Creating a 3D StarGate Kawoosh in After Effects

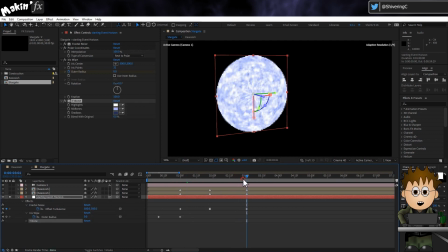and have it fade out close to the end of the eruption so it's gone by the final marker.
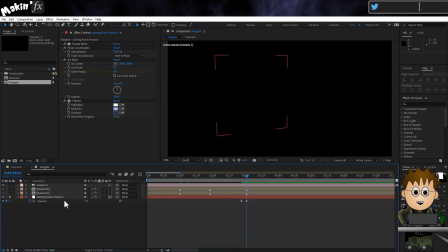Actually, jump back to the fractal noise offset and drag the starting keyframe to match the iris wipes keyframe.
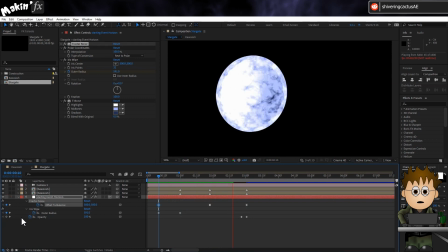And you're done with this layer. Getting close to the end now. Duplicate the event horizon layer and place it above everything else.
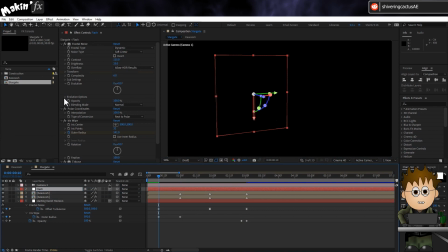Rename it to flash. We're going to use this layer to obscure any transitions.
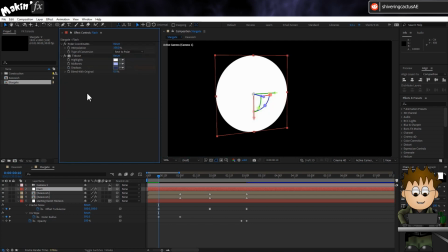Delete the fractal noise and iris wipe effects. And remove the existing opacity keyframes. A couple of frames before the Kawoosh's first marker, set the opacity to 100.
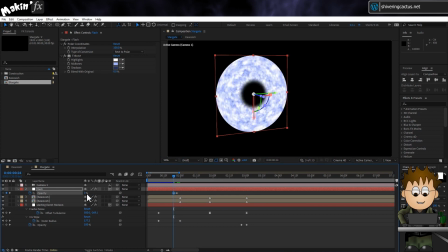Then hit page up 3 times and drop the opacity to 0. We sort of imply as the wormhole rushes in, the energy builds up. And then 10 frames after its second keyframe, drop the opacity back down to 0%.
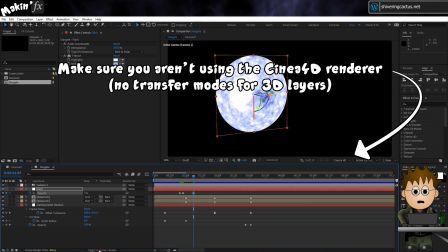And set the layer's transfer mode to add.
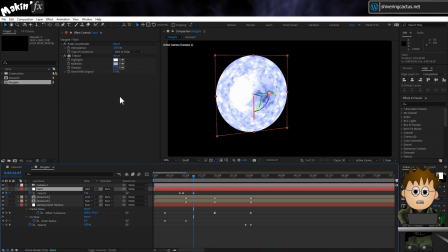Now jump to the last marker and set a keyframe. Then about 9 frames back, set a new keyframe to 100%, and 3 frames back, set another to 0.
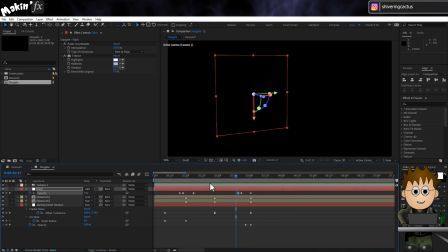Now, duplicate this layer and rename this to Event Horizon.
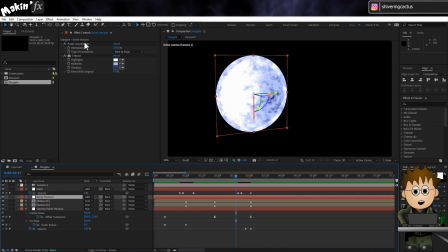Make sure it's below the flash layer, and then delete the polar coordinates effect, and in its place, add a fractal noise. Change the type to Swirl. And up the contrast to 115.
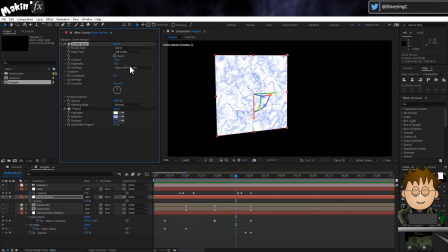And the brightness to 20. In Transform, drop the scale to 50. And then hold Alt on the Evolution stopwatch and type Time times 50. To get a circular ripple, go to Effect, Distort, Ripple.
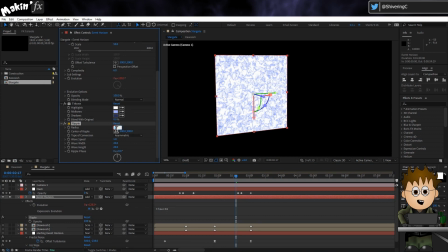And set the radius to 100 and the type to symmetric. And then do the double click trick on the ellipse tool to add a circular mask.
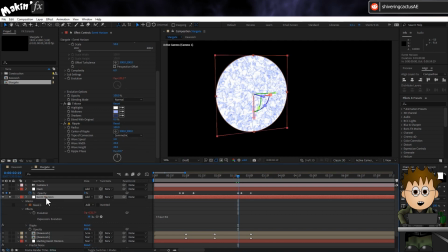And keyframe this layer so that it starts to appear when the second flash does, and then is 100% when the flash is.
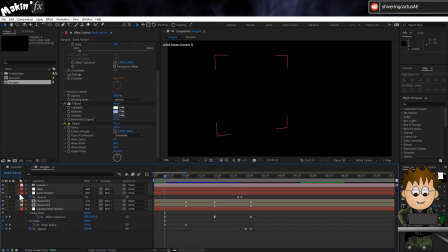And holy cow, that's it! Clocking in at 22 pages of script.
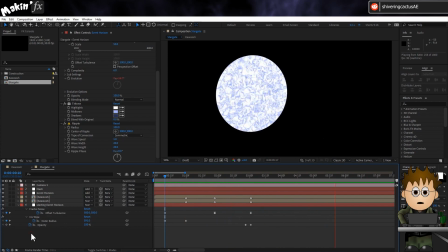Let me know what you think of this experiment. I really like the concept, but it is quite difficult to adapt for other uses.
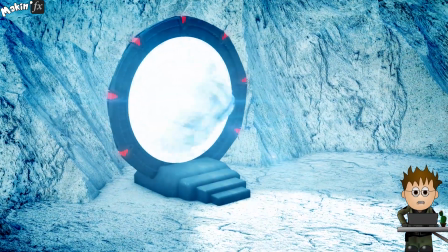I am especially pleased with myself for the use of CC Blobbylize. That adds something different.
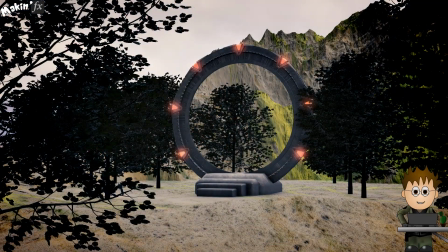If you watch this and you're making a StarGate fan film, be sure to come back and post your results in the comments below.
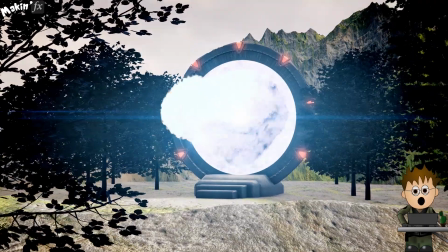And while you have fun making your own StarGates, I'm off to watch season 5. This Jonah bloke looks like he's going to be shaking things up.